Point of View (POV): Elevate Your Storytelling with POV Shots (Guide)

What's good, gang? Welcome back to the channel. Today we're going to be covering camera angles once again, and today we're going to be talking about the POV, which is short for point of view.
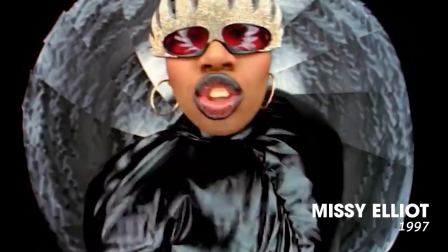0:17 These shots will allow us to experience the story through the eyes of the character, creating a sense of immersion and emotional connection. Let's dive straight into it.
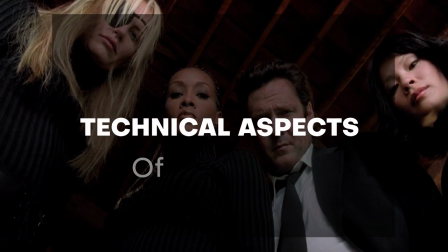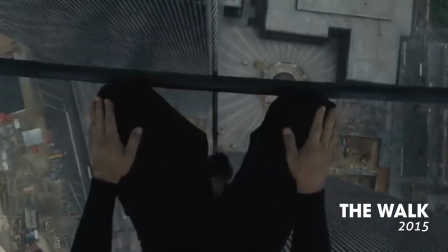0:31 Alright guys, so first things first, you already know how we do this. Before we delve into the creative implications of the POV shot, let's understand the technical aspects. A POV shot is captured from the perspective of the character, mimicking what they will see and what they experience.
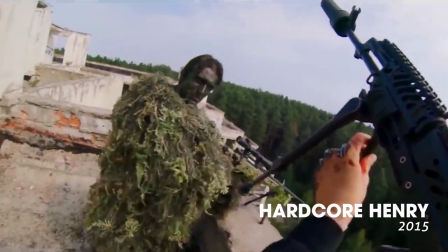0:45 That's at least 35 men. We've got to cut them down to half that before they went to the hotel to give us a fighting chance to get out alive.
This technique puts the viewer into the shoes of the character, providing a unique and immersive storytelling tool.
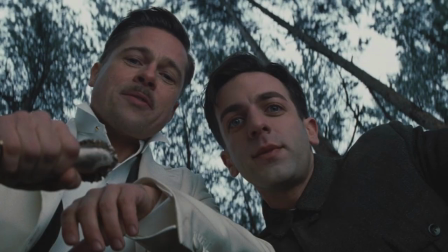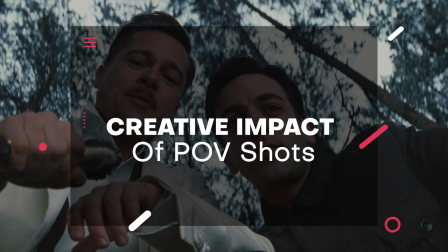1:03 Now, let's explore the creative impact of the POV.
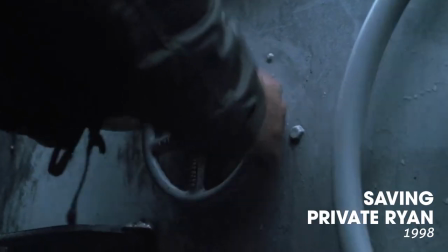1:06 With these shots being able to create an emotional connection with the audience, it would allow us to experience their thoughts, their fears, and their desires firsthand.
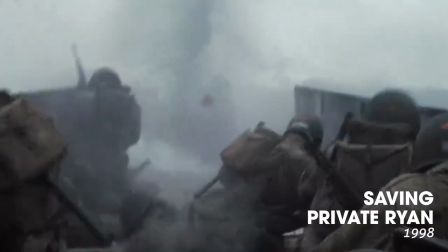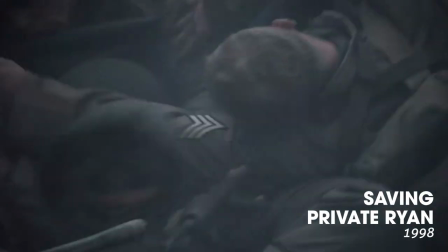1:20 They enhance the sense of realism and make us active participants in the story.
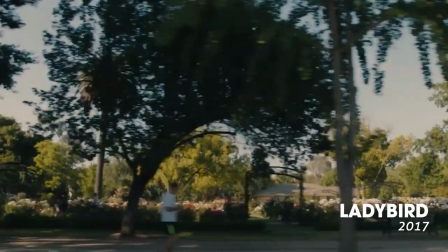1:25 In Lady Bird, director Greta Gerwig uses POV shots to bring us into the world of the protagonist,
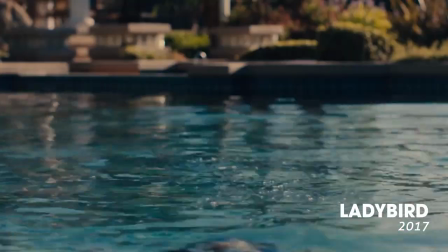1:32 allowing us to share her perspective and feel her desires and frustrations. Similarly, in The Hurt Locker,
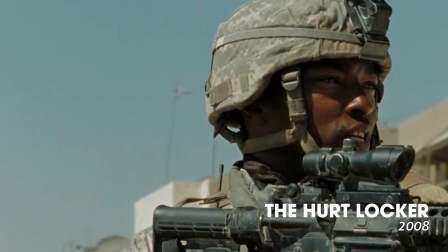1:40 director Catherine Bigelow employs POV shots to place the audience in the dangerous and high-stakes environment of a bomb disposal expert.
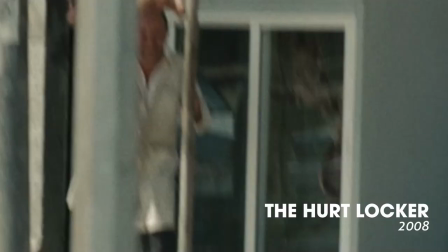1:48 Through the POV shots, we experience the tension, fear, and adrenaline of the character.
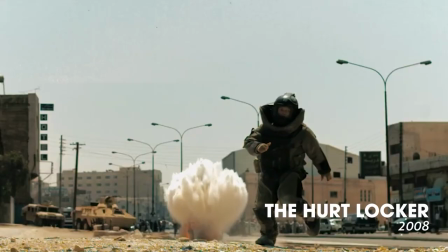1:54 In one intense scene, we see the bomb disposal expert examining a suspicious device from his perspective.
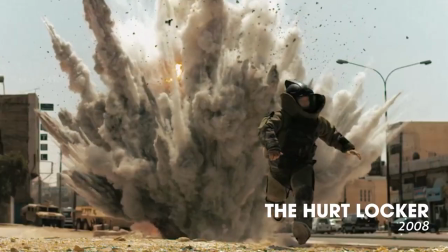2:01 The typeframing and shaking camera movement intensify the sense of danger and keep us on the edge of our seats.
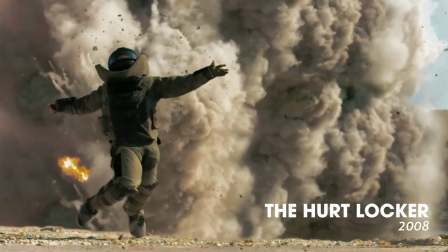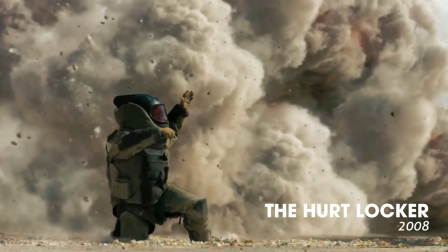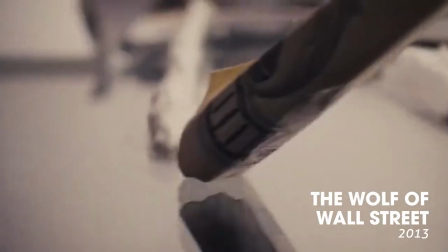2:17 POV shots can also be used creatively to provide unique perspectives and insight.
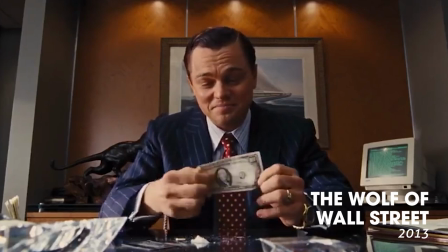2:22 And I'm not talking about this. I'm talking about this.
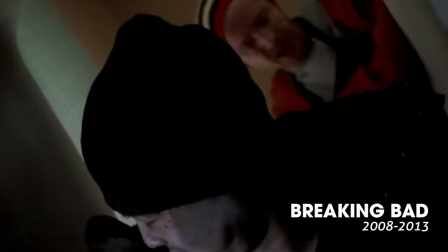2:27 They can reveal hidden information, build suspense, or convey a character's distorted perception.
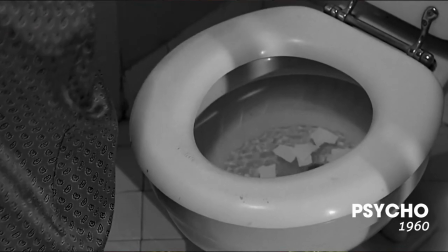2:34 In the classic film Psycho, director Alfred Hitchcock expertly uses POV shots to create suspense and heighten the audience's anticipation.
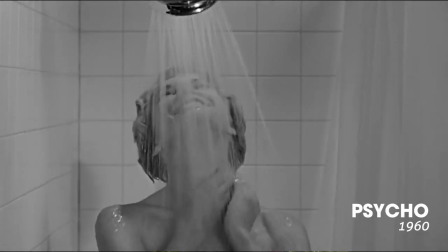2:43 In the famous shower scene, we experience the terror of the attack from the perspective of the victim, intensifying the shock and the horror. Now that we understand the creative power of the POV, let's discuss some practical tips and how we can use them effectively.
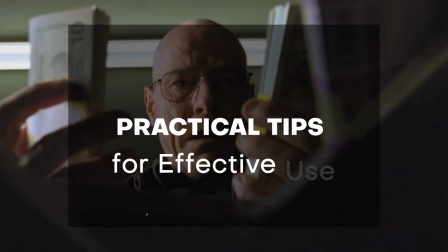Pay attention to camera movements and angles, as they can enhance the sense of being inside the character's shoes.
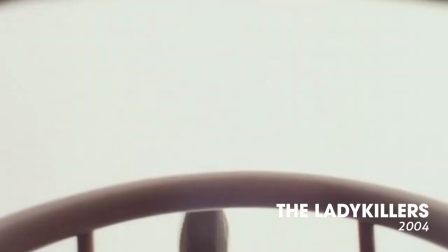3:11 In action-packed sequences,
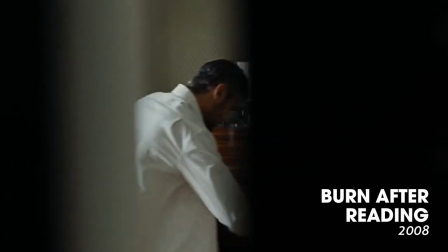3:13 handheld camera movements can simulate the character's movements and create a sense of urgency on the other hand smooth camera movements such as on a dolly
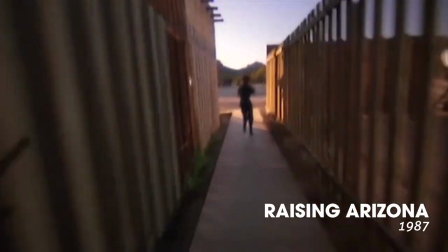3:22 or a steady cam and provide a more control and cinematic POV experience additionally consider sound design and editing techniques to further immerse the viewer
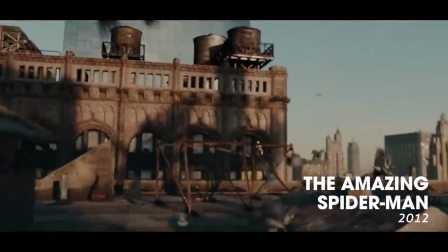3:32 inside of the character's perspective sound effects such as breathing or ambient noise can enhance the realism on your POV shots objective editing techniques such as quick cuts or time manipulation can also be used to convey the character's state of mind,
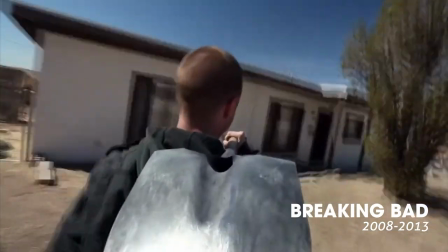3:52 or add intensity to the scene. Alright guys, that wraps up today's video on POV shots in filmmaking.
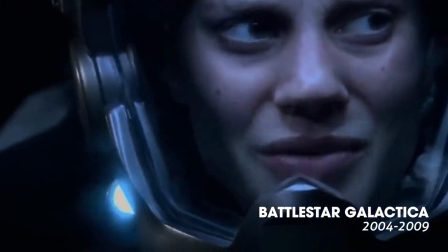4:02 Remember, POV shots help us experience a story through the character's eyes, creating a unique and immersive cinematic experience.
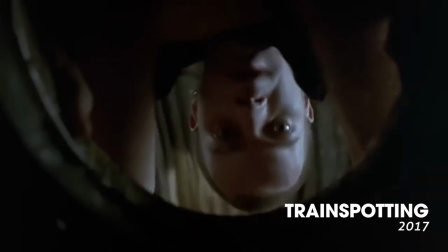4:10 Grab your camera and get out there and start shooting some POV. Once again, thank you for joining me today.